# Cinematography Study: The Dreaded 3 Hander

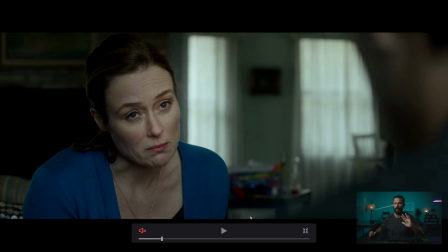Again, because she's not right up against the wall, the depth from the depth of field and just the way that it feels, even having this little stuff in here, having these things, having this little bit of sofa there, it just adds to the layers. You couple that with him in there as well, and it's all of a sudden looking really nice. But look at how, because it's dark back there and we're not pumping any level through these windows,
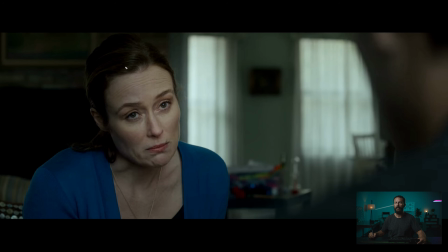or we're pumping very minimal level through these windows, it's not competing with the main key source.
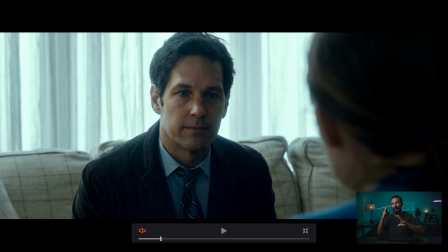Whereas his, and that's significantly crunchier. There's lots and lots of different things going on that you have to balance out and flatten off on the day if you really want to get nuanced about it.
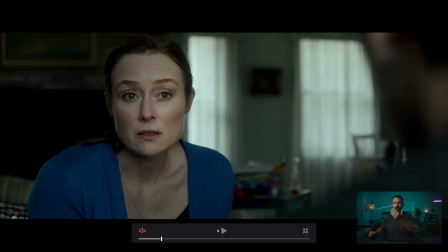Whereas hers is, this is an easy lighting setup. You just turn around and basically the diffusion is doing the work. You just have to shape the neg here, right? You just have to decide how much of this you want.
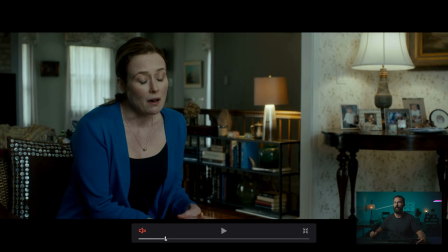And you can do this by, like if we go, where's the wide shot? To get this shape on the face, right?
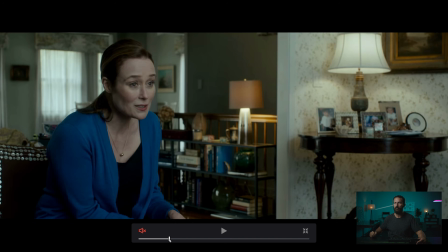A real quick and easy way to do it is in the wide, where are you? Ta-da, right there, okay?
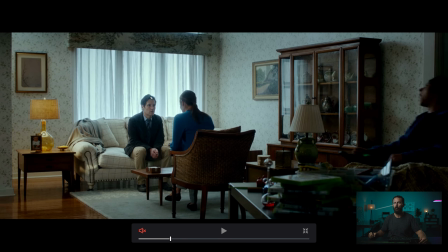Say we're filming that close-up that we just looked at. What you would want to do is you put the camera here, right? We're looking towards her. Really, all you do is end up putting just duvetine on the window, blocking it out. Block out that bit of the window, then this becomes your key. That, you know, is what, essentially like a 3x4.
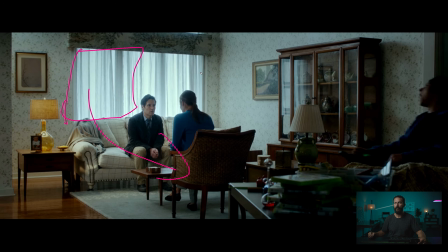That's your 4x4 frame right there that does the softening. And then you black all this out so no more level comes through, and then you add that little tiny edge light, and you end up with a very, very quick way to do this shot,
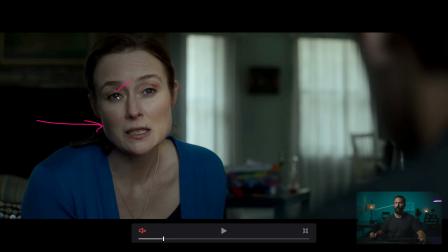right? Because add that, you already have the eye light because it's the window that she's looking into. When you neg off that window and place duvetine on the window, this shoulder's automatically gonna get darker. So then anything you can do that is a really quick fix that you can also manipulate around you, like if you're operating this camera and you want a little bit more on his shoulder here,
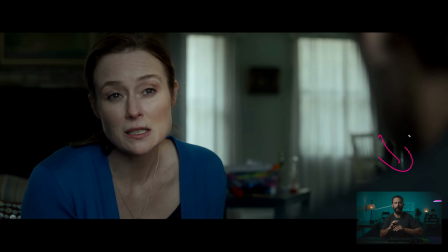right? So you just want a tiny, tiny bit of level. You reach behind you, you lift up the curtain a little bit. That's it, you're done. You don't have to ask anybody. It's so much quicker if you can just do little tiny things around the camera that you can easily manipulate yourself. Doesn't matter how big the team gets. Sometimes it's just like, man, I just gotta do it myself. Like I'm just gonna move this thing or bump this over.
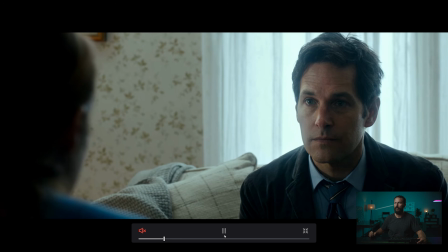Like there's just some things that are easier just to do by yourself.
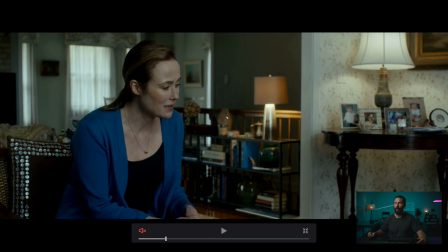Okay, here, then we're out to this corner shot, which again, now we've got practical, got lots of practicals there.
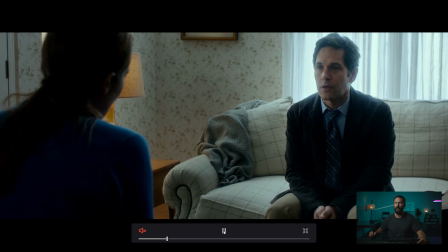Let me just open up those blinds and, okay, interesting choice like this.
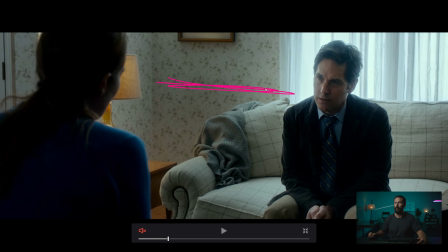And again, this could be like your psychological choice, but this wide of an eye line where he's looking way over there. Either they're filming with a second camera here, doing the long lens, getting that single Well, this is just seems really wide to me.
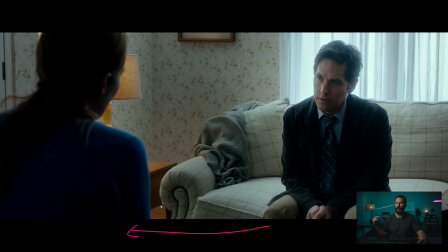Like if I was the operator, I would say to the dolly grip, hey, take us that way, grab us left a little bit, please, because I want to close this gap between these two.
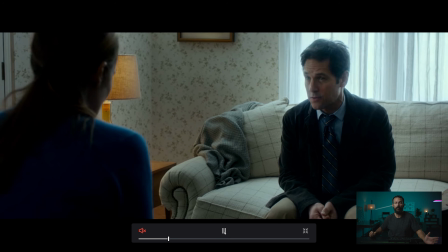Right? It seems really quite wide. But then that could be your psychological effect that you want to add into the audience.
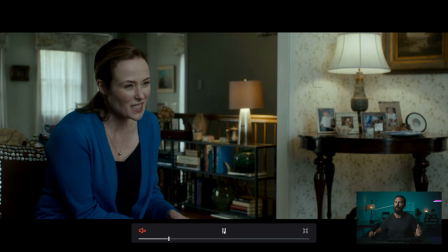Like they are separated. They just met. They're random people. That's the way you want to play it. Then she's on her own, right? She's all by herself. Now, she probably is all by herself because if we're going to match distance here,
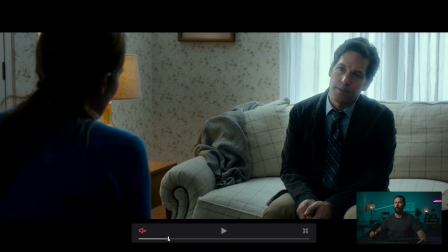and this is a location, it's really hard to bump her into the middle of nowhere, right?
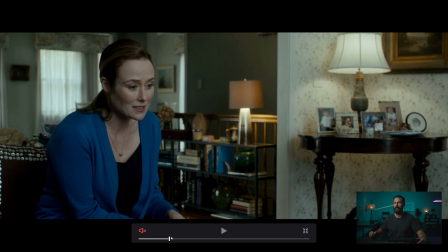Without making it too fake. Because if we want to get his shoulder in here like it is in the previous shot, for her, we're going to have to be right up against the wall.
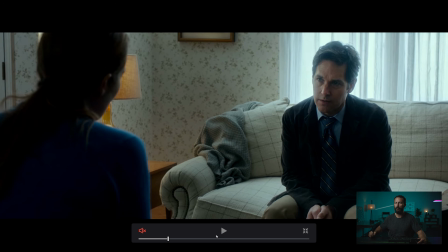We're going to have to move all this crap out into the middle of the room, which might start to look a little bit funky.
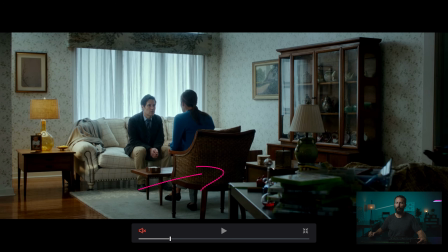You know, as we cut between the wide and this one, may mean that we just have to move this chair like 5 feet back, which may look a little bit too weird.
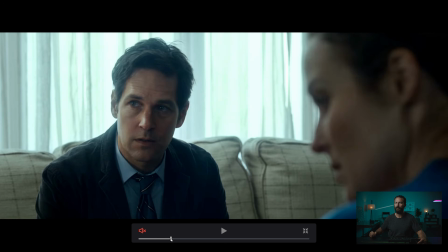So that's probably why they've gone that way with the single. But still, we come out to the wide.
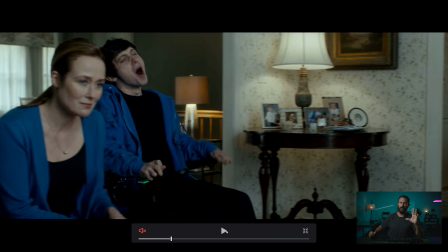Now we're on this side of the line, right? Which is the same side as that. And then we're back to this side of the line.
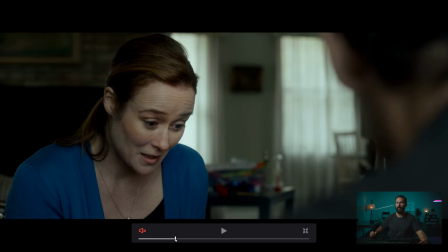Okay, now for the actual coverage, this is the Mackay triangle, which you can do.
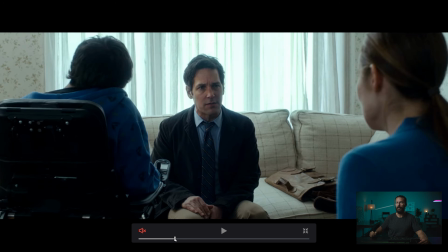Where is it? Where's a good place to stop? I think he goes back to it here.
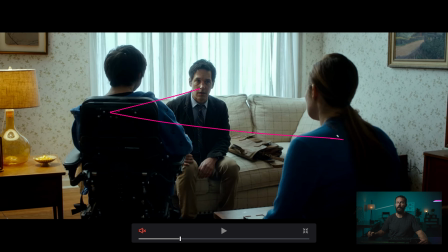Okay, this is the Mackay triangle, where you have these 3 people, and our main guy is this one, right? He's the one talking to both. Very little interaction between these two looking at each other. So you pick basically your key character, and you're going to place them right in the center, and then you're going to have these two talk back and forth.